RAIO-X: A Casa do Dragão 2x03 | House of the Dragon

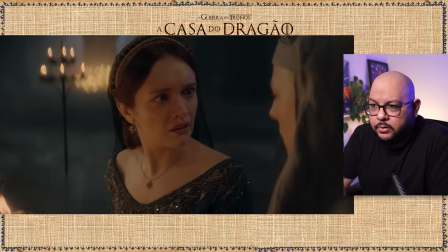Ah, um detalhe da atuação da Olivia Cooke, porque é uma atuação ela tá todo tempo brigando, né? Ela fica triste ela vai entendendo a situação ela fica triste,
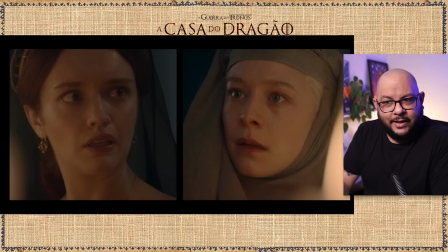se recolhe vai entendendo mais um pouco, se recolhe parece que ela tá brigando contra o que ela tá ouvindo. Uma atuação maravilhosa da Olivia Cooke, maravilhosa eu acho ela inclusive mais talentosa aqui na série,
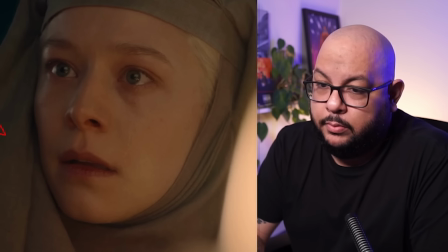a personagem dela do que por agora nessa segunda temporada, do que Emma Darcy Porque Emma Darcy traz toda uma questão de confusão até agora, de tentar entender aquilo tudo. Coisa que, inclusive, passa pra ela. Coisa que é passada pra Olivia Cooke, nessa cena, sobretudo.
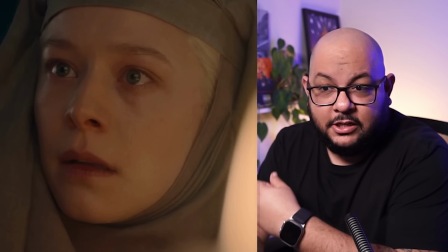Mas a Olivia Cooke vem trabalhando outros sentimentos. A raiva, a chateação com o filho, o desejo, o amor, a obrigação.
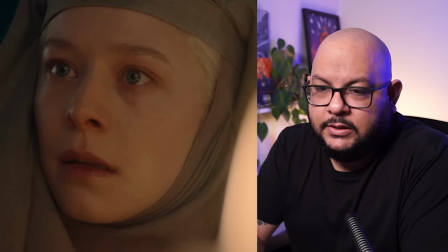São mais sentimentos tratados. Então, por hora, ela que tá comandando aqui, digamos assim. Não é uma disputa, que fique claro.
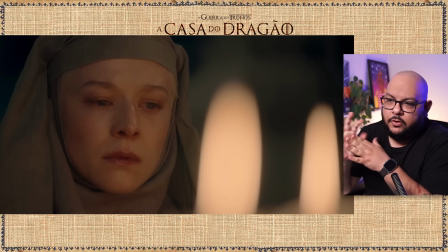Mas quem fecha, meu amigo, é Emma Darcy. Olha a diferença que eu falei lá da boca aqui. Preste atenção. Muito expressivo, né? Como ela fala meio de lado aqui da boca, né? Então ela fica muito expressiva nessa região. Muito expressiva. O texto fica maravilhoso. E aí olha a mudança.
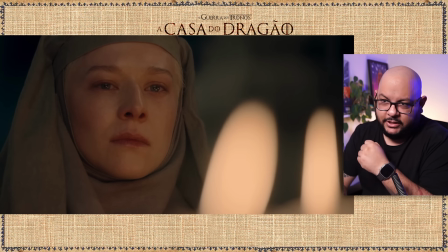Impôs e depois vai jogar o olhar pra gente. Como quem diz, não tem jeito. Ela tá olhando pras duas velas imóveis. Ou seja, se antes um apagava o fogo, o outro acendia. Agora o fogo de ambas, nessa guerra, está em riste, aceso, irretocável.
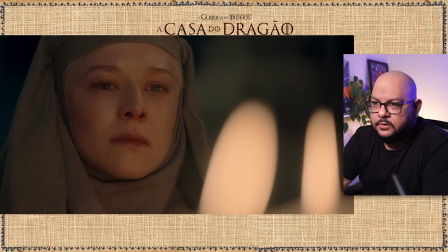Só resta trazer o brilho para o olho, detalhezinho maravilhoso das velas aqui. Ou seja, não é uma luz externa que está vindo aqui, não. Realmente, são as velas que estão iluminando.
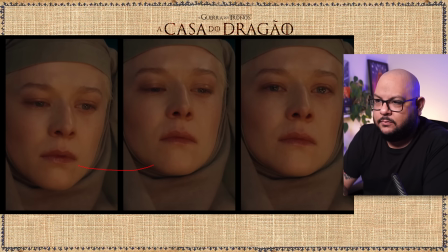Está aqui no olho. Lindo demais. Aqui, a transição, a imposição. Perfeito. E a gente finaliza.
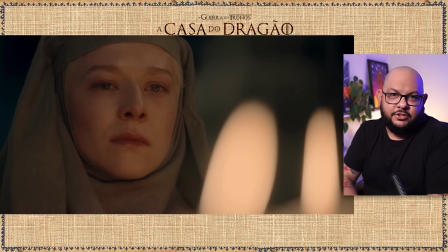Como quem diz, é guerra. Não posso mais fugir. E está aí, mais outro raio-x. fazendo um pouco mais longo, vocês gostaram, pediram, e aqui está. Espero que também tenham gostado desse daqui. No mais, ó, antes de irmos embora, dá uma olhada no meu livro, Roteiro Falado, A Casa do Dragão, da primeira temporada. Aqui você encontra meus textos da primeira temporada, só que mais do que isso, textos adicionais também, escrito junto com Moacir Fil, ilustrações de vários artistas. Então tá aqui, Roteiro Falado da Casa do Dragão, o link está na descrição, A vocês eu me despeço e a gente volta agora no episódio 4, comentando um pouco mais sobre essa série que vem sendo maravilhosa. Me dizem o que vocês gostaram ou não tanto e a gente conversa um pouco mais. Forte abraço e tchau.